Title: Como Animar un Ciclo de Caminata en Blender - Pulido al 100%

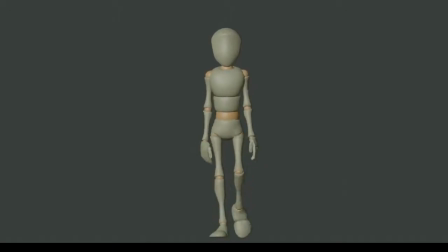Pese a que la cabeza rotará para mantenerse lo más recta posible,
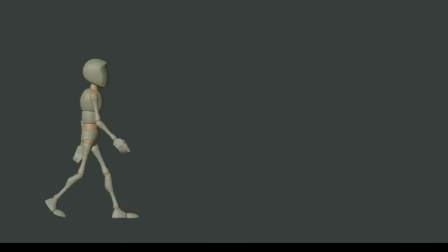los movimientos un poco abruptos y los golpes recibidos en el cuerpo deberán ser reflejados en la cabeza, aunque sea levemente,
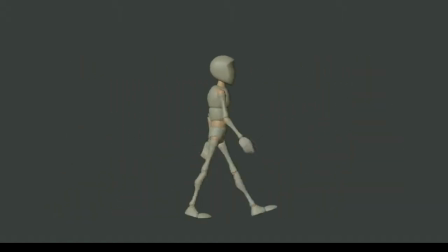ya que ésta tiene una gran articulación llamada cuello, y al igual que cualquier articulación, ésta se doblará aunque sea levemente cuando la parte del cuerpo a la que esté pegada modifique su spacing o dirección rápidamente,
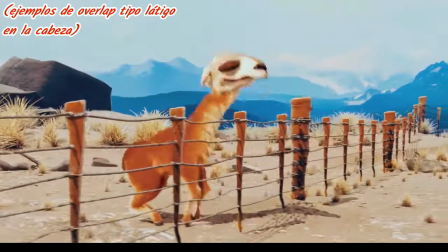creando así un overlap tipo látigo.
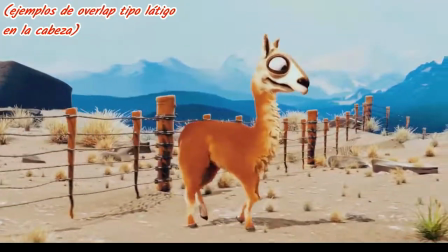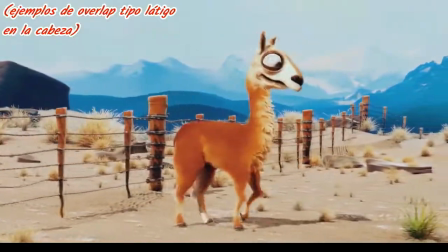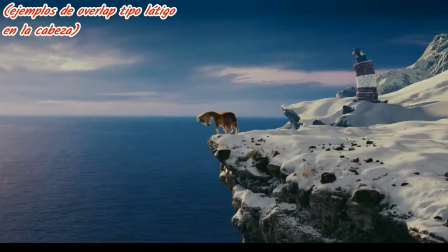Y cuanto más relajado esté el personaje, más relajado estará el cuello, y por lo tanto mayor repercusión veremos en la cabeza. Por ejemplo, la cabeza asiente ligeramente overlapeada con el movimiento vertical del cuerpo,
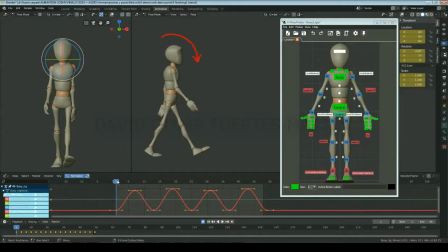empezando a rotar hacia abajo justo después de las poses de contacto, ya que aquí el cuerpo empieza a frenar drásticamente su movimiento vertical hacia abajo,
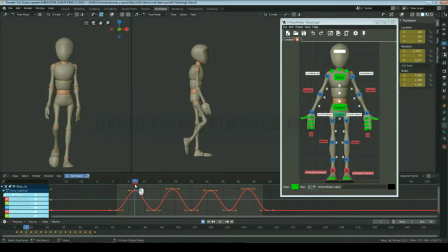Y empezando a rotar hacia arriba justo después de las poses intermedias, ya que aquí el cuerpo empieza a frenar drásticamente su movimiento vertical hacia arriba.
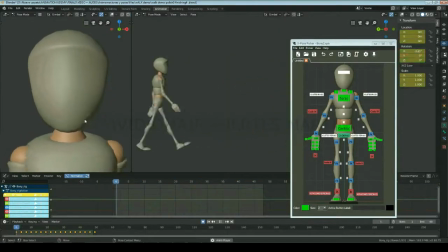Sin embargo, puesto que el movimiento del cambio de sentido lateral del cuerpo no es tan grande ni abrupto, la cabeza tendrá una gran capacidad de mantenerse equilibrada. Y puesto que está configurada para que por defecto se mantenga recta,
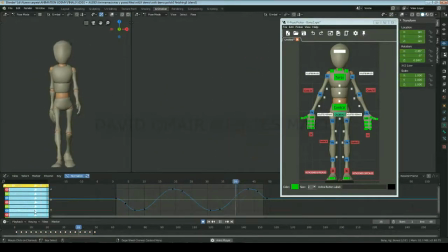en este ejercicio lo único que haré será crear un pequeño overlap girándola hacia el lado de la pierna apoyada. Y haciendo que llegue al máximo de esta rotación aproximadamente en la pose intermedia, puesto que aquí el cuerpo habrá frenado drásticamente su movimiento lateral.
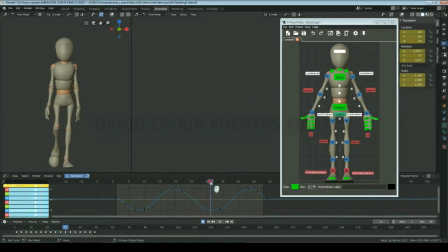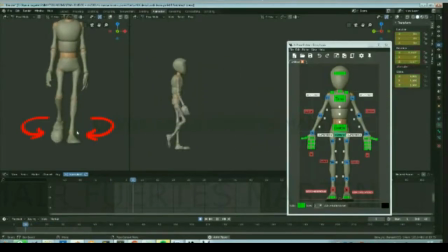Los pies se moverán hacia adelante arqueándose ligeramente hacia afuera y no en línea recta.
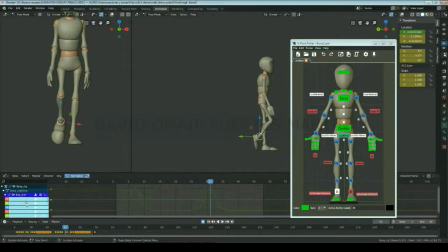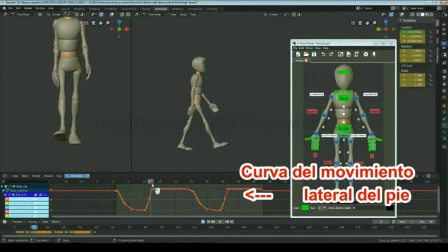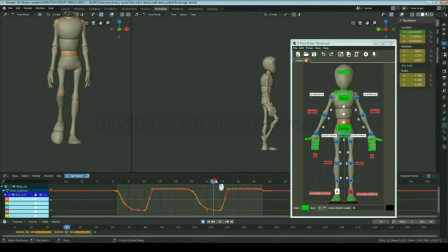Puesto que queremos movernos gastando la menor cantidad de energía posible, cuando movamos los pies hacia adelante no los levantaremos innecesariamente, sino que los levantaremos del suelo lo justo y suficiente como para poder movernos sin estarnos tropezando.
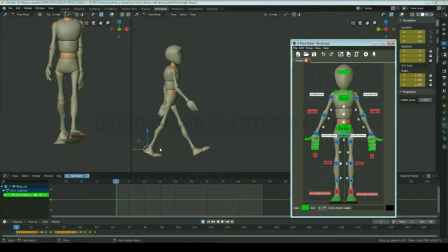Las rodillas siempre se tendrán que estar moviendo hacia adelante y no podrán ni moverse hacia atrás ni quedarse congeladas en un punto fijo.